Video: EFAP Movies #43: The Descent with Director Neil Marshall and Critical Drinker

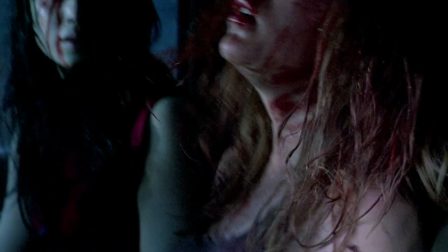(4:07)
Whereas the American ending, which basically cuts off the ending of the film by 30 seconds,
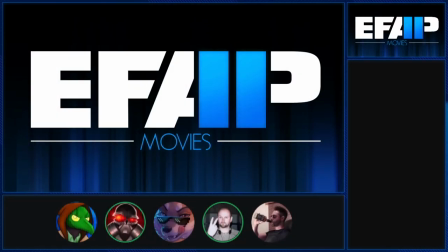(4:12)
suggests that she escapes from the cave. but the problem with that to me is that that's gonna
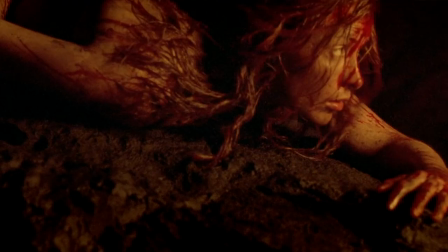(4:17)
be worse for her she's like she's completely insane all of her friends are dead all of her family's dead she's
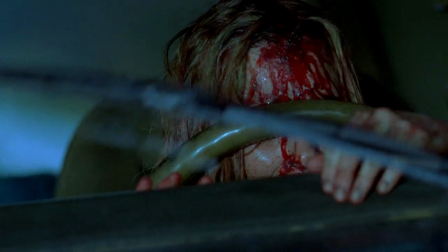(4:22)
probably gonna get blamed for it all anyway she's probably gonna spend the rest of her life in an asylum or something or you know prison for all this how do you
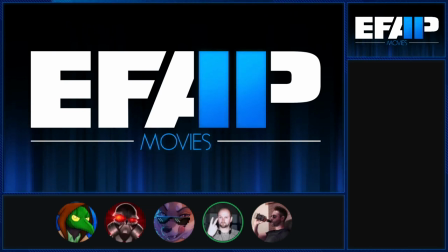(4:28)
explain it you know i just didn't see that as being a happy ending but hey i really like your interpretations as well because like there are so many directions you can take it a lot of people do split them up into happy and sad ending which is it feels a A lack of nuance, you could say.
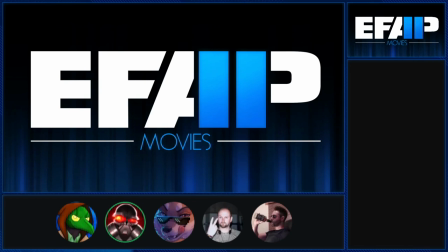(4:44)
It feels like there's a lot going on, and a lot of it is peppered throughout the film, setting up exactly what a mental state is and what those endings can mean. No need to put in concrete any one particular meaning, especially when you have multiple cuts of the ending, but it's super interesting to think about.
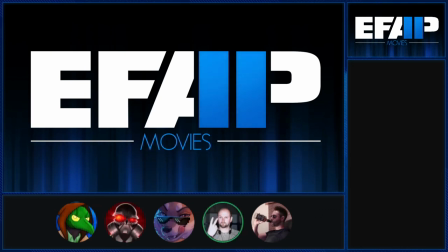(5:00)
I think so, and I like to keep some stuff kind of vague in here, because there's been various kind of essays and things written about what it all means, and are the creatures for real, are they not real for real? all this kind of stuff and I just I like the fact that people like discuss that I'm not going to say one way or the other I think
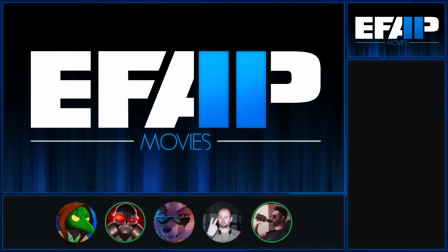(5:15)
ambiguity is a great thing to happen movies like this you know to inspire that kind of speculation especially films that deal with you know with emotional and mental trauma it's like it's ripe for something like that so I just went with the flow you mentioned
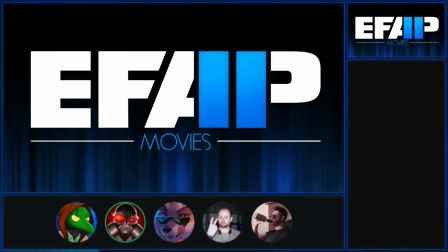(5:29)
the goal to create um a relatively bleak ending although that was sort of something you had in mind from the beginning what do you think um sort of drives you toward that is the lack of sort of bleak endings in cinema, typically speaking? A little bit.
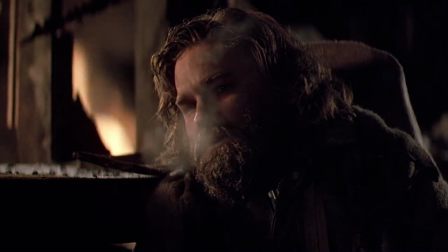(5:41)
A little bit of that, but also because some of my favourite movies have really bleak endings. I mean, The King being another
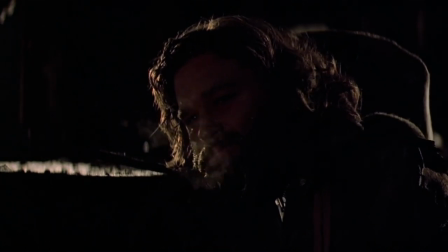(5:47)
brilliant example of, you know, essentially kind of an open-ended, open to interpretation kind of bleak ending.
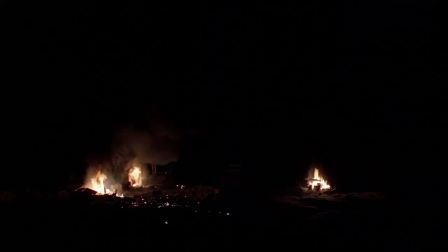(5:54)
Yeah, they don't just defeat the creature and everyone's happy. Yeah, I mean, that was another sort of benchmark for me doing this plot.
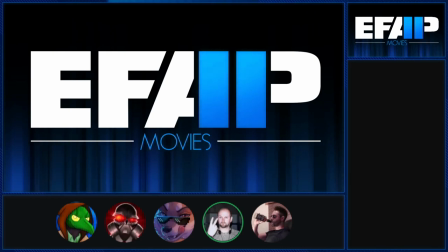(6:02)
I don't know, maybe it's sensibilities, but I kind of like that kind of stuff. Especially for a horror film. Especially, I mean, I don't know if you feel the same way, but I felt like this, that was the more real ending. It felt a little bit less believable that she could escape almost so easily.
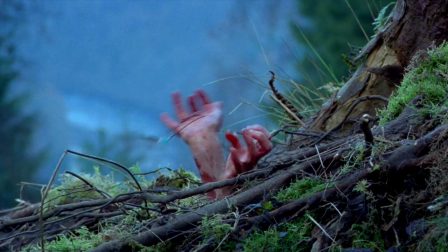(6:19)
And, you know, dragging her back felt appropriate, even though it's, you know, depending on the viewer might consider it even more horrifying.
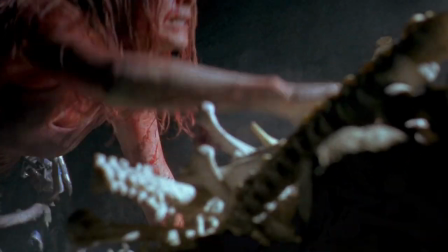(6:26)
Yeah, and we even like shot the way that she does escape. You'll see later on, the way that we shot the escape was sort of all stylized.
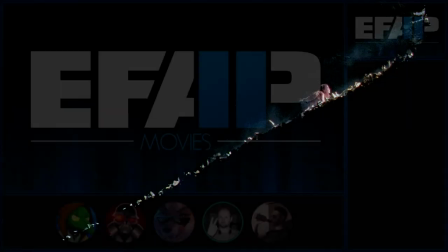(6:34)
It almost looks like she's kind of climbing the stairway to heaven or something like that. This god light coming down from the sky.
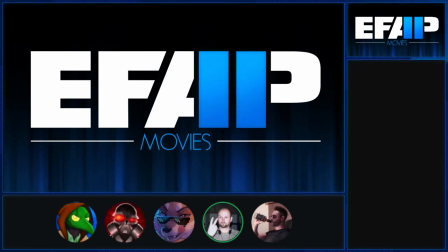(6:40)
You know, it was all deliberately done that way. But we'll see all that later on. And the other kind of origins of it are that, on the back of Dog Soldier, I was approached by this company called Celador Productions, who are most famous for creating Who Wants to Be a Millionaire. But they were setting up a film branch. And they had done one film and they'd saw Dog Soldier.
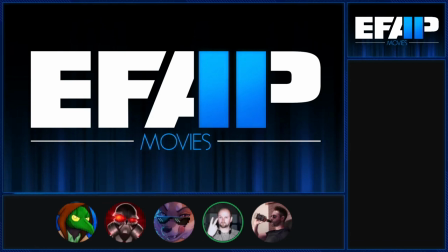(6:59)
They liked it. So I got invited in to meet the producers. And they said, well, what would you like to do next? and the first thing I presented them with was it's basically the feature length version of my student graduation film which is all about zombies on an oil rig. That could be cool. They looked at it, they said we love it but there's just no way we can afford it so have you got anything else that's small and so
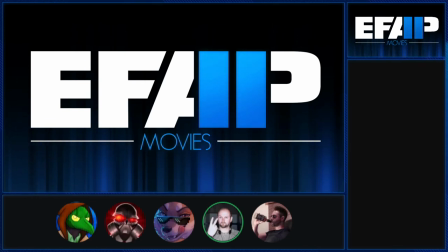(7:18)
I had the meeting in London I got on the train back to Newcastle that day and by the time I reached Newcastle I'd come up with the descent on the train and then it was just like the stories fell into place quite quickly once it became about going into caves. I was like Caves are dark. You don't have to build so many sets. That could be cheaper. We did the whole film in a black room.
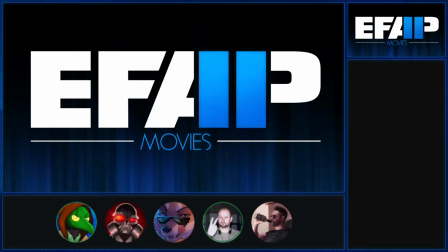(7:36)
It never quite worked out that way, but it certainly was manageable that way. Dog Soldiers is quite a different film to The Descent. What were some of the lessons that you learned from making that film and going through the process of creating that story and then moving on to The Descent, which is darker, more serious in tone?
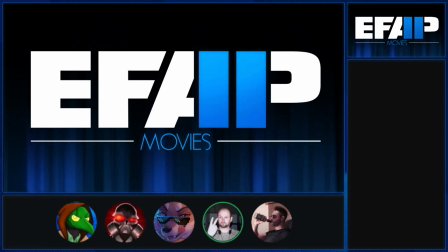(7:52)
Well, certainly working with the ensemble cast, because both of them have an ensemble cast. Both films are almost like an equal number of people in a way. It was a very testosterone-y, bloke-y kind of thing in Dog Soldiers, with the one exception of Megan. In this one, it was like the complete flip side of like, let's try an all-female cast and see where that goes.
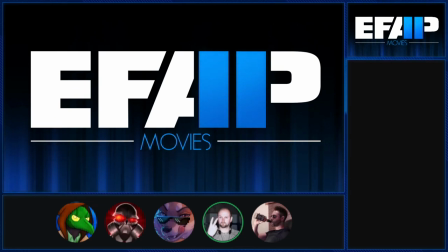(8:10)
And it became a different kind of flavor completely. But the lesson I mainly learned was about working with the actors and not...